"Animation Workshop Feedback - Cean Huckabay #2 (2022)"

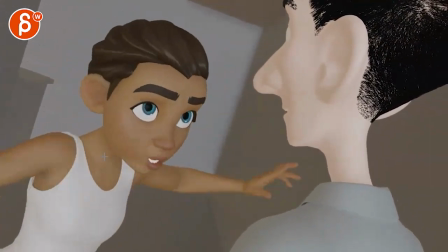(7:09)
and that's mainly that that's to me like the main the main impression watching this
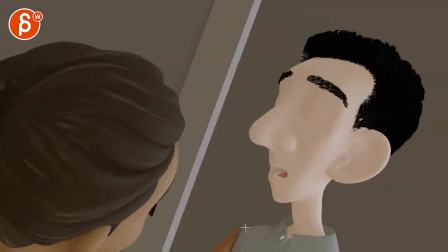(7:15)
where it gets it gets very simplified very robotic with him the composition at first but then just all
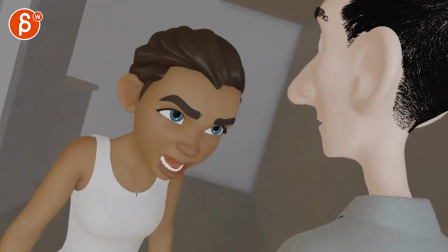(7:22)
the moves that feel spacing wise a bit poppy and then the moves suddenly get a bit very linear and even
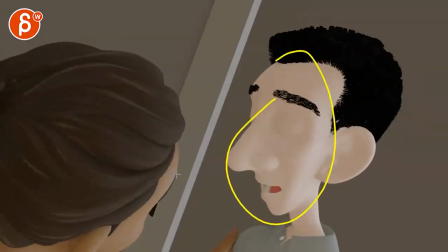(7:30)
and everything is very splined and one axis simplified now if i go back and listen to the audio here hey
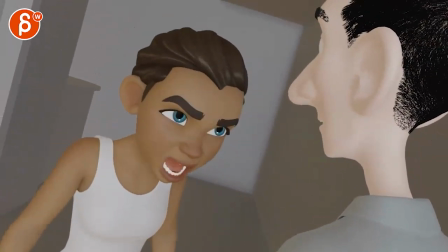(7:38)
man you think you have a bed i just spent all day mending socks like even this if you listen to her that i just spent all day mending socks i just spent all the mending socks like there's a rhythm to it that when you look at her and you turn
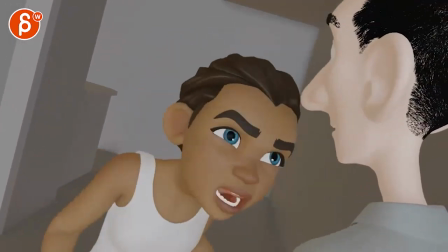(7:51)
the sound off it's basically forward and slide back where
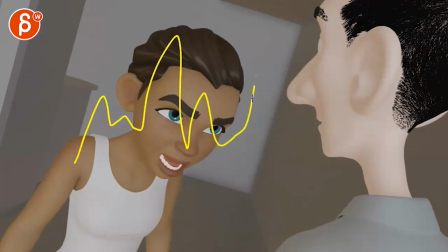(7:56)
it doesn't follow the rhythm and energy and the peaks and valleys of the audio all
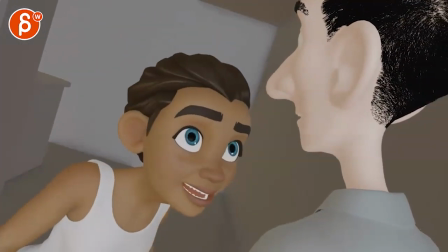(8:01)
day just all day just socks so will you please just
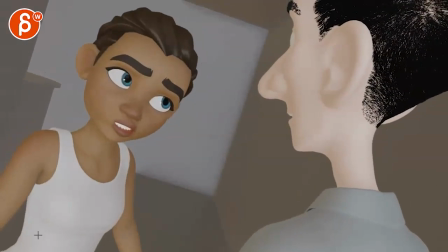(8:06)
let me have this one thing yes yeah i think we need to play a bit more with movement left to right in the body some more complexities and just the overall line of action where we can have a bit more movement not saying that she has to tilt forward and tilt back and
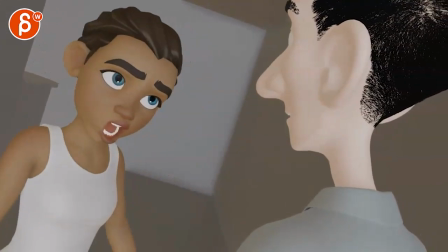(8:21)
all that stuff but just getting out of that one axis feel day just socks so will you please just let me have this one thing yes i will okay don't hurt me great
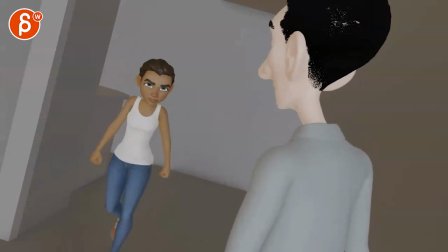(8:30)
i don't mind that she is in
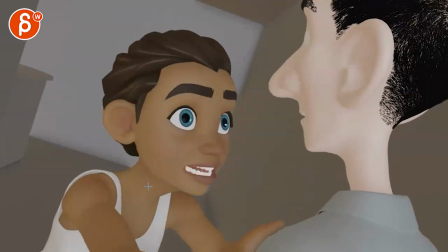(8:35)
his space and grabbing him please just let me have this one while saying
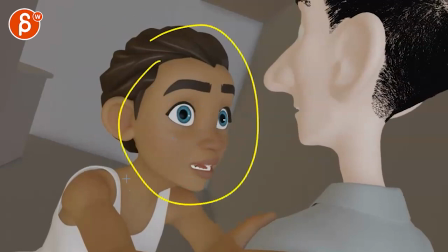(8:40)
please like it's it's interesting contrast of she's saying something in a polite way but the actions are different i think that that idea i
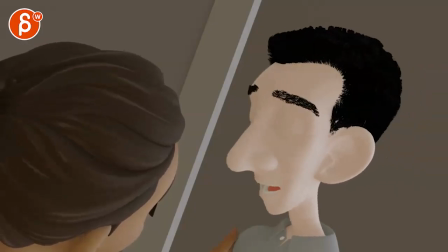(8:48)
will keep i like that one thing yes i will okay don't hurt me and this when he goes yes i will okay don't hurt me i mean this could
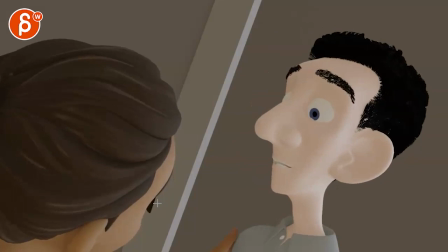(8:56)
be something where he is so taken aback by by her aggressiveness where you know the shoulders could be up he could be really tense and maybe so we don't just have that sliver here it could be more towards us one eye closed one eye barely open like he's waiting for a slap in
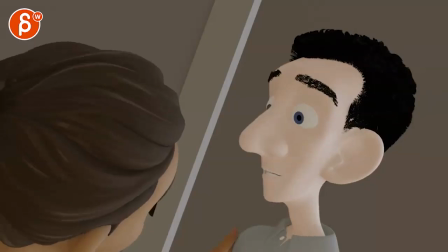(9:14)
the face something where he can push that pose and his feelings a bit more like just that that what is he what is he thinking at
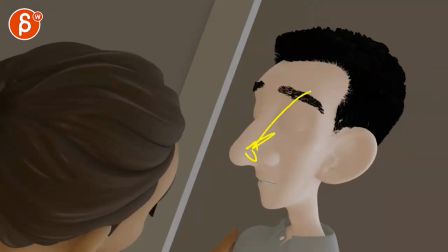(9:20)
this point besides just you know head nods up and down with the audio i think you can play and push that pose a bit more as well
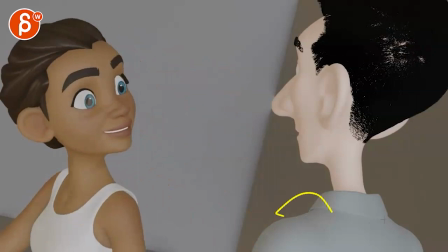(9:26)
and even here she could move away and again he could still have the shoulders up even if she's holding that and
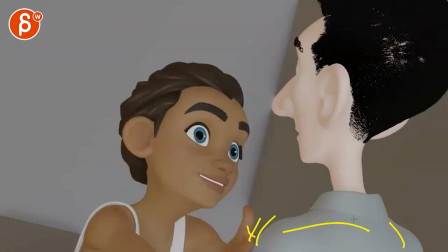(9:35)
she lets go he would move a bit because that tight grip would let go so there would be some movement on him but he could still have some tightness in there so the shoulders are up and
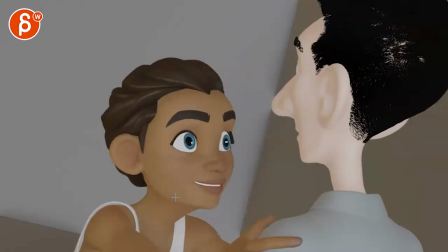(9:47)
even here at the end she feels so robotic again it's just that upper part here moving nothing else
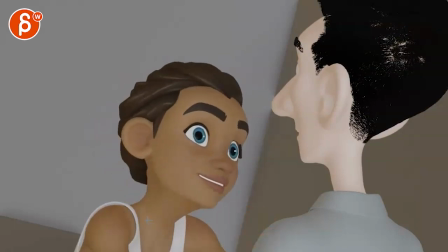(9:54)
which gives it that that rough blocky feel and
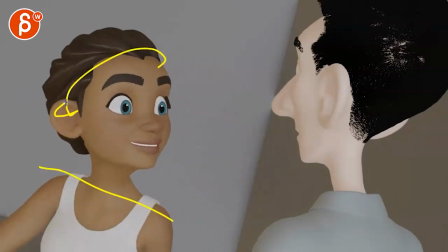(9:59)
then that turn where the head is almost locked but then she does that tilt with those eyes it doesn't quite feel
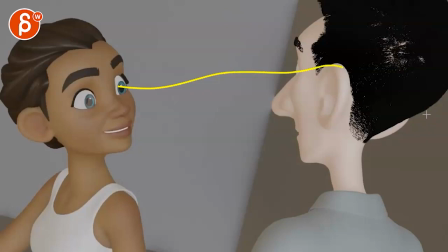(10:04)
like she's looking at him it's like the height is there but it feels like she's looking past to his right yeah
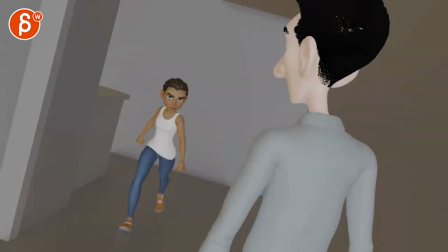(10:15)
that's kind of that so lots of technical things to get it out of that more simplified mechanic stage all right thanks all right there's an email you can sign up you can start whenever you want you can submit whenever you want you get 16 submissions either way a like and subscribe would be awesome all All right, thank you.